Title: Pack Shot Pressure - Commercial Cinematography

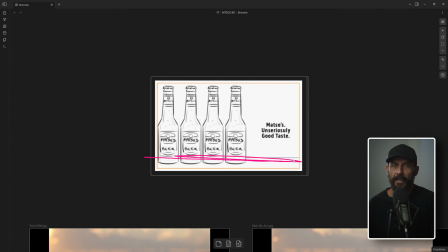[3:58]
Now, luckily for us, we had an awesome director and we had an awesome client and agency who were just like the perfect clients that you could get in this scenario, because they knew, well, we're dealing with limitations. Right? We don't have an entire studio. We don't have a giant crew, and we don't have any equipment.
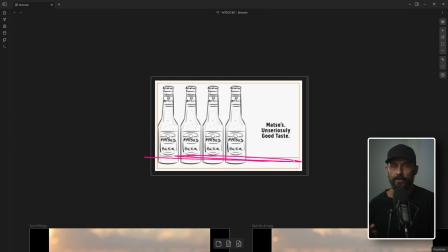[4:15]
We have no lighting equipment for outside, 0. And we're going to do a pack shot outside. Now, with the modern tools of color correction, you can do a lot in terms of making the bottles look really nice, but we still have to get the base right. We got to get the base right. And so we're going to look at eventually what we did. But my question first up was, are we doing this pack shot on the trip?
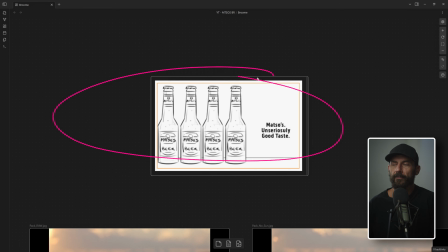[4:34]
Because generally the answer would be no. The answer comes back, yes, we are doing it on the trip. Okay, where are we doing it? Inside or outside? We're going to do it in both. We're going to do it inside the bar that we're going to be looking at in a future video, and we're going to do it outside. Okay, where are we going to do it outside? We don't know.
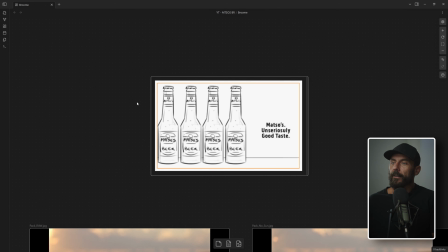[4:49]
We have to find that on the day. Okay, so remember, we're landing and shooting.
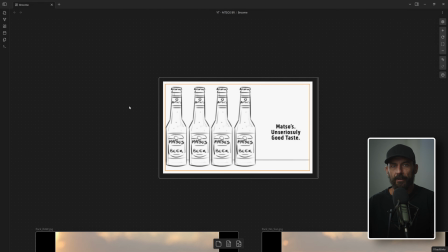[4:54]
In fact, we landed and shot the same day, the scenes that we have previously looked at in other videos from this job. So what did we do? Well, we had to drive around and look for a spot and be like, oh, could we make this work for a pack shot if the weather's bad?
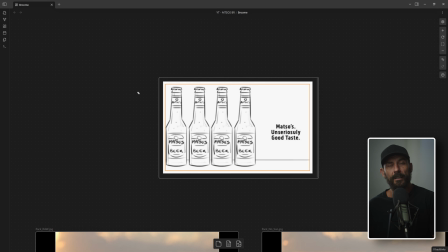[5:07]
Yes, no, because we didn't know if the weather was going to be good or not. Could we make this work for the pack shot if the weather is good, or if it's sunset, or if it's the middle of the day? We decided, or really, I thought, we can't make this thing look good at all.
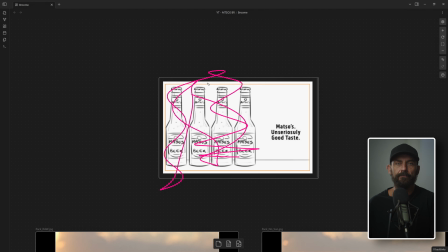[5:21]
Like, we have no control over the bottles if we are doing this outside. Zero. What's our best chance of making it look good? Sunset, magic hour, or early morning, but for our scheduling purposes, it worked better.
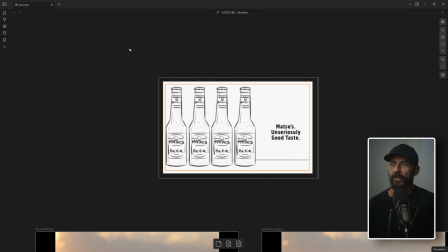[5:33]
Sunset. Okay, that's one. We have now made a decision. And if we are thinking decision tree, it's like, this is the pack shot. It's going to be sunset or it's going to be midday. It's like, we didn't choose midday, so we canceled out all of the choices that would branch from there.
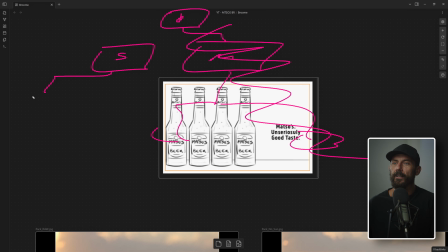[5:50]
So now it becomes, okay, do we want it facing west, or do we want it facing east? Which is going to be the good way? Does it work for bad weather? Yes, no. Like, these are the branches that we take. And then all along here, when we answer these questions, we're crossing them off until we get to, ta-da, sunset.
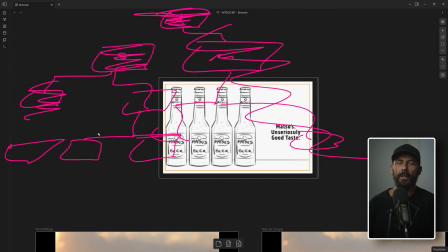[6:08]
We want the camera facing west because we're going to backlight the bottles, because backlighting the bottles is cool. Right? Backlighting the bottles is what you would do in a studio if you have a big, giant light. Now, you should also, boom, ears should be perked up. What, we're backlighting the bottles with the sun at sunset?
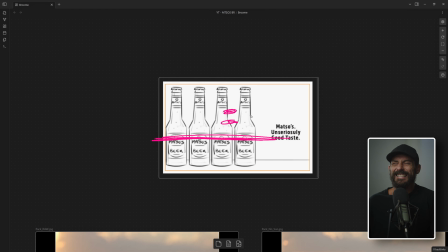[6:23]
Does that mean we're going to put the sun in the frame? No, I'm going to try and not do that. Why? Because I don't have anything here to really give it a lot of level, which means the sun in the background is going to be by far the hottest thing. And then we're going to be flat here.
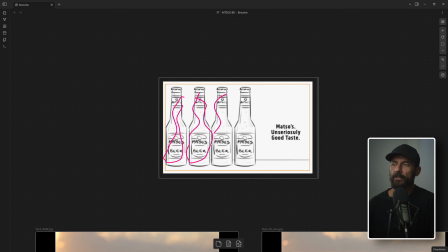[6:40]
And although, yes, we can boost it up in the grade by creating a couple masks around this thing, it's just going to be really tricky. I'm going to go for sun out of the frame. So rather than facing exactly where the sun is setting, right, we got to pan the camera right or left.
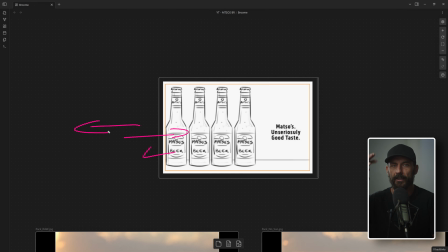[6:56]
So now we know when we're filtering through our location options, right? The producer and the director, we're sitting at the map, Google Maps. We're like, okay, where's the best spot? Is there a spot that we can do this that gets, I don't know, we've got water options, we've got desert options, we could be in the middle of the street.
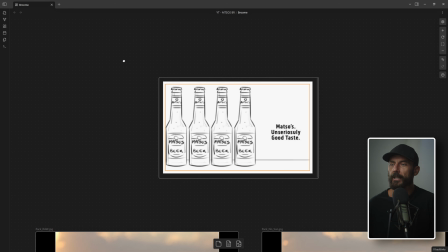[7:11]
What's the vibe? Okay, let's go. There's a cool place here that looks kind of nice and photography-wise, and it's a bunch of cliffs on the side of the road.
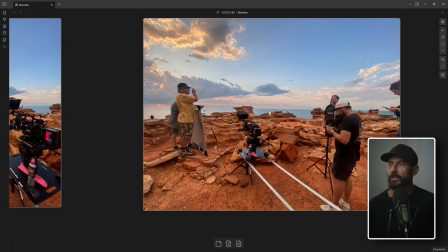[7:18]
Actually, I'll show you this first. It's a bunch of cliffs on the side of the road. Like, this is cool.
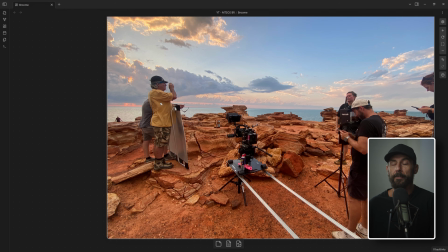[7:22]
You can only find this in the area that we were at. It's beautiful. It would be way cooler if there was sunshine, right? These clouds sort of hosing our sunset. This is west. This is east. We don't want to face that way, right? Because then we're getting front lit. These bottles are just here.
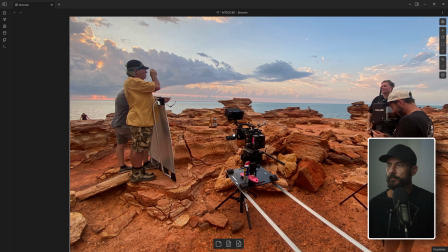[7:42]
I don't know if you can see them. If I zoom in there.
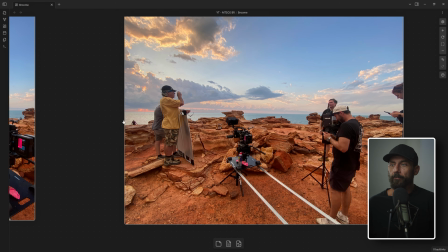[7:45]
So we got to be facing west, but also as we come to this location, it's like, this is the spot.
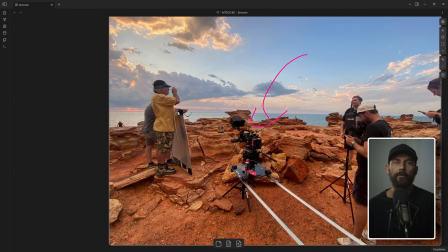[7:51]
We're going to go here no matter what. We're going to go here, whether it's overcast, we're going to go here. No matter what time of day it is, this is the best location. Now, my job is to find the best spot to place these bottles. Number one, it has to be flat, so we can put the thing on there.